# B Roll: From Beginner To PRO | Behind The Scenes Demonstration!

just like that awesome okay so now I got a more interesting shot of the statue we did some cinematic movement we weren't just moving the camera itself we were moving our whole body with the camera and also what we did is in the background we kind of saw some of this sunset which is going to help us to link to the next shot so if we go over here right now what we can do is link to the
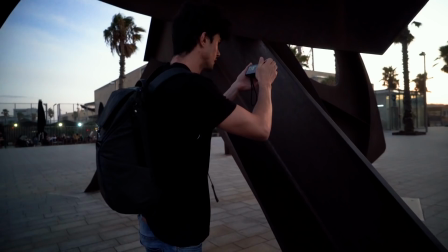(4:03)
other shot with it we just took and film maybe the sunset from inside the kind of statue so if you come a bit closer you can see
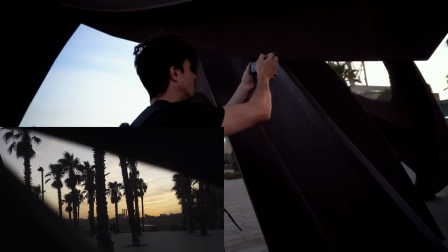(4:10)
that maybe we can do something from within the kind of we're like framing it
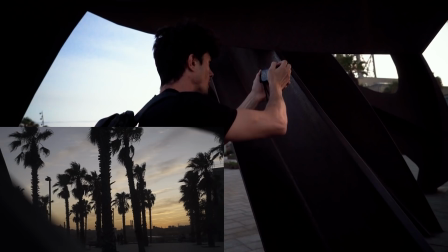(4:15)
up from within the statue so maybe we're coming again left to right matching the movement of the last shot
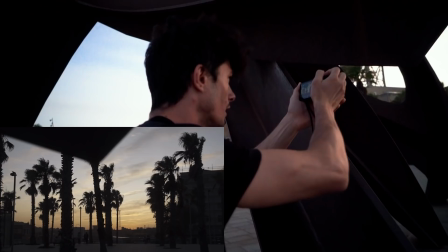(4:23)
and we're just going to reveal this beautiful sunset here with the palm trees and that can be our shot so what we've done is instead of having one pan that says wide shot the statue panning over to the sunset there you go what we've done is we had we tried to get the
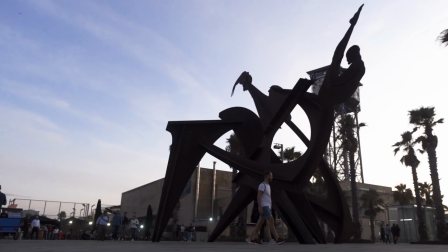(4:42)
best shot we could with intention with intentional movement with intentional framing and then what we did is we linked that shot through having the statue in the foreground to the next shot which was the sunset that creates a link in the viewers mind they know that the statue is near or roughly where it is in comparison to the sunset and you do that creatively rather than just by doing it the most obvious way you can think of which will be panning.
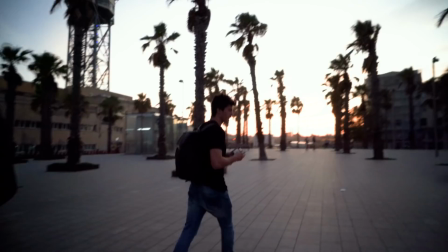(5:06)
We could do one more shot here if we maybe wanted to link again. Maybe we zoom in as much as we can.
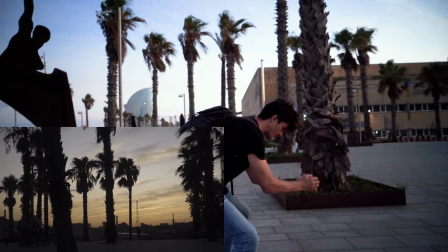(5:13)
So we're gonna film that with the palm trees there. We've got some people cycling by. That looks pretty nice.
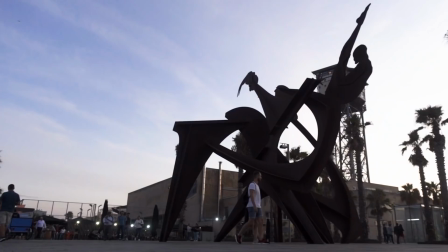(5:21)
Cool.
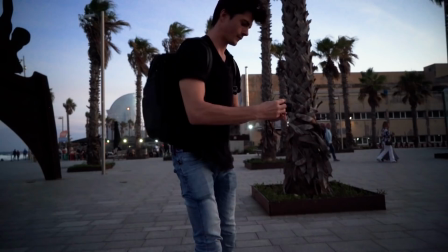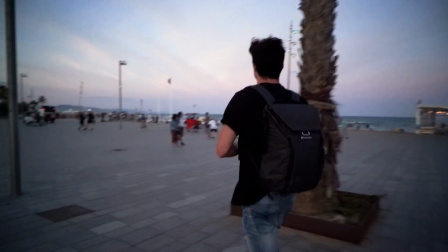(5:31)
So now I've got three shots there rather than that pan. The next thing that we could do is go over to the sea here. So instead of being too far away from the and just getting one big long pan like we did before. We're gonna go a bit closer, so we haven't got all this clutter in the foreground. One of the key things you always need to think about in the framing of your shots is that, do I want all of this random stuff in my shot?
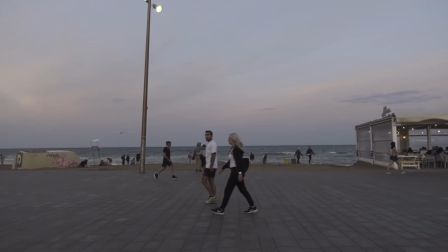(5:55)
You have to choose what you get in your shot and what you get out of your shot. So right here, I could get a shot of the sea, but there's so much of this land in the foreground,
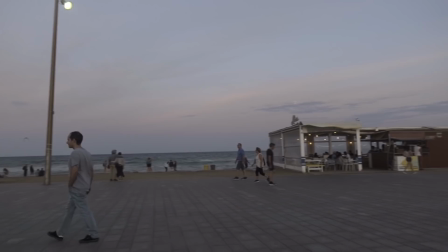(6:03)
the sea looks tiny in the background, and then you've got this kind of shack here that I don't necessarily want in there.
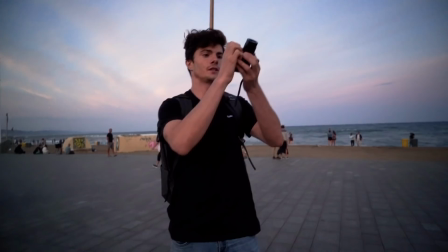(6:09)
So let's go much closer. whilst I'm at it there's a lot of seagulls flying past here so we'll try and get a good shot of them
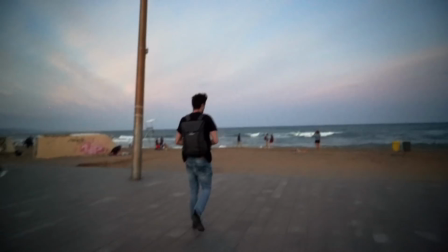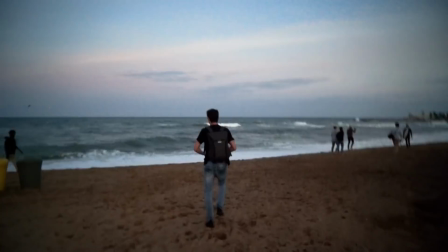(6:20)
almost got hit by a runner so the sky is turning a really nice color now so we have to be pretty quick we're way closer to the sea
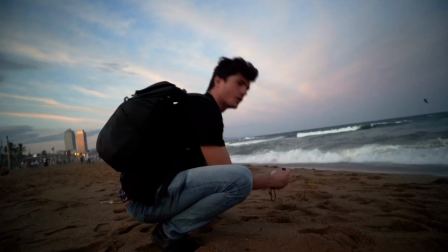(6:27)
I'm going to try and get a slow motion shot here and notice how low I'm going notice how low the angle is right now I'm
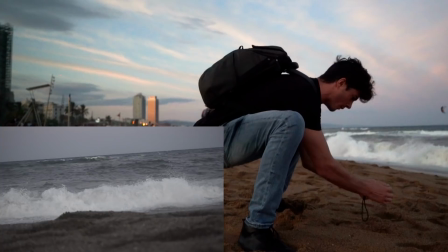(6:35)
not pointing down at the sea I'm trying to get on the sea's level right here and I'm trying to get a nice wave from almost the angle of the sand.
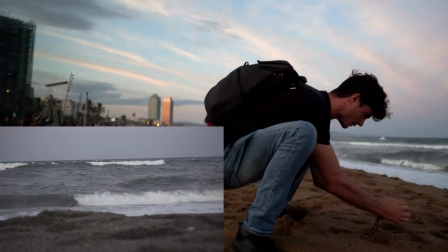(6:44)
It's going to make the sea look way bigger and more impressive even though it's not you know obviously it's not crazy right now.
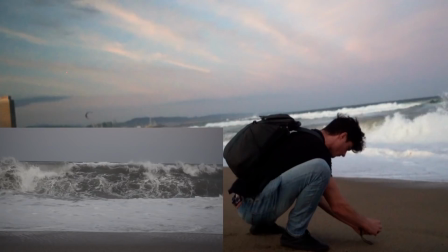(6:53)
I'm going to try and go at least a little bit closer.
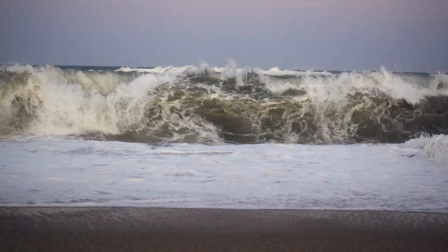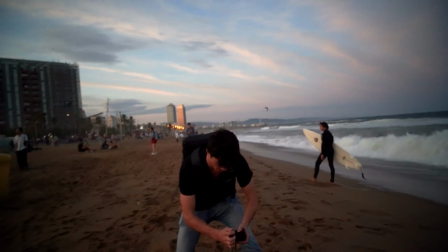(7:07)
All right now we've got a beautiful W Hotel here.
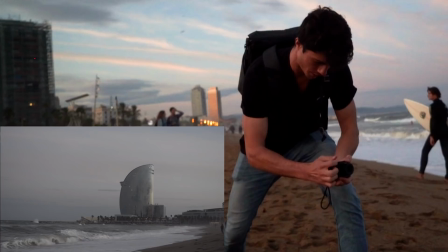(7:11)
We've already got the shot of the sea so what we can do is move towards maybe do a dolly towards the hotel.
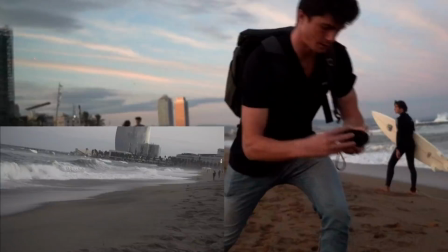(7:18)
dollying forward with the C going on there. So now I've got a couple of shots of the C,
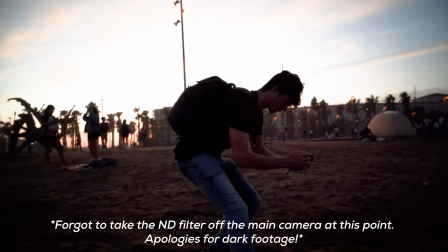(7:30)
we've got a nice shot of the actual waves, we've got a shot of the W, you can see these kites over here so maybe we can get another one there.
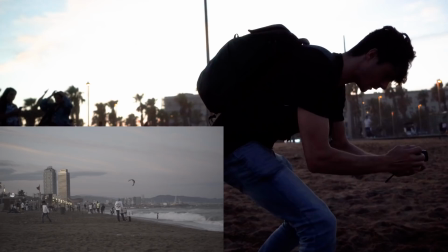(7:38)
Going to do a bit more left to right movement here, starting down low, trying to keep the camera steady, you're framing up the two towers there and that kite and it looks pretty cool. There's the moon.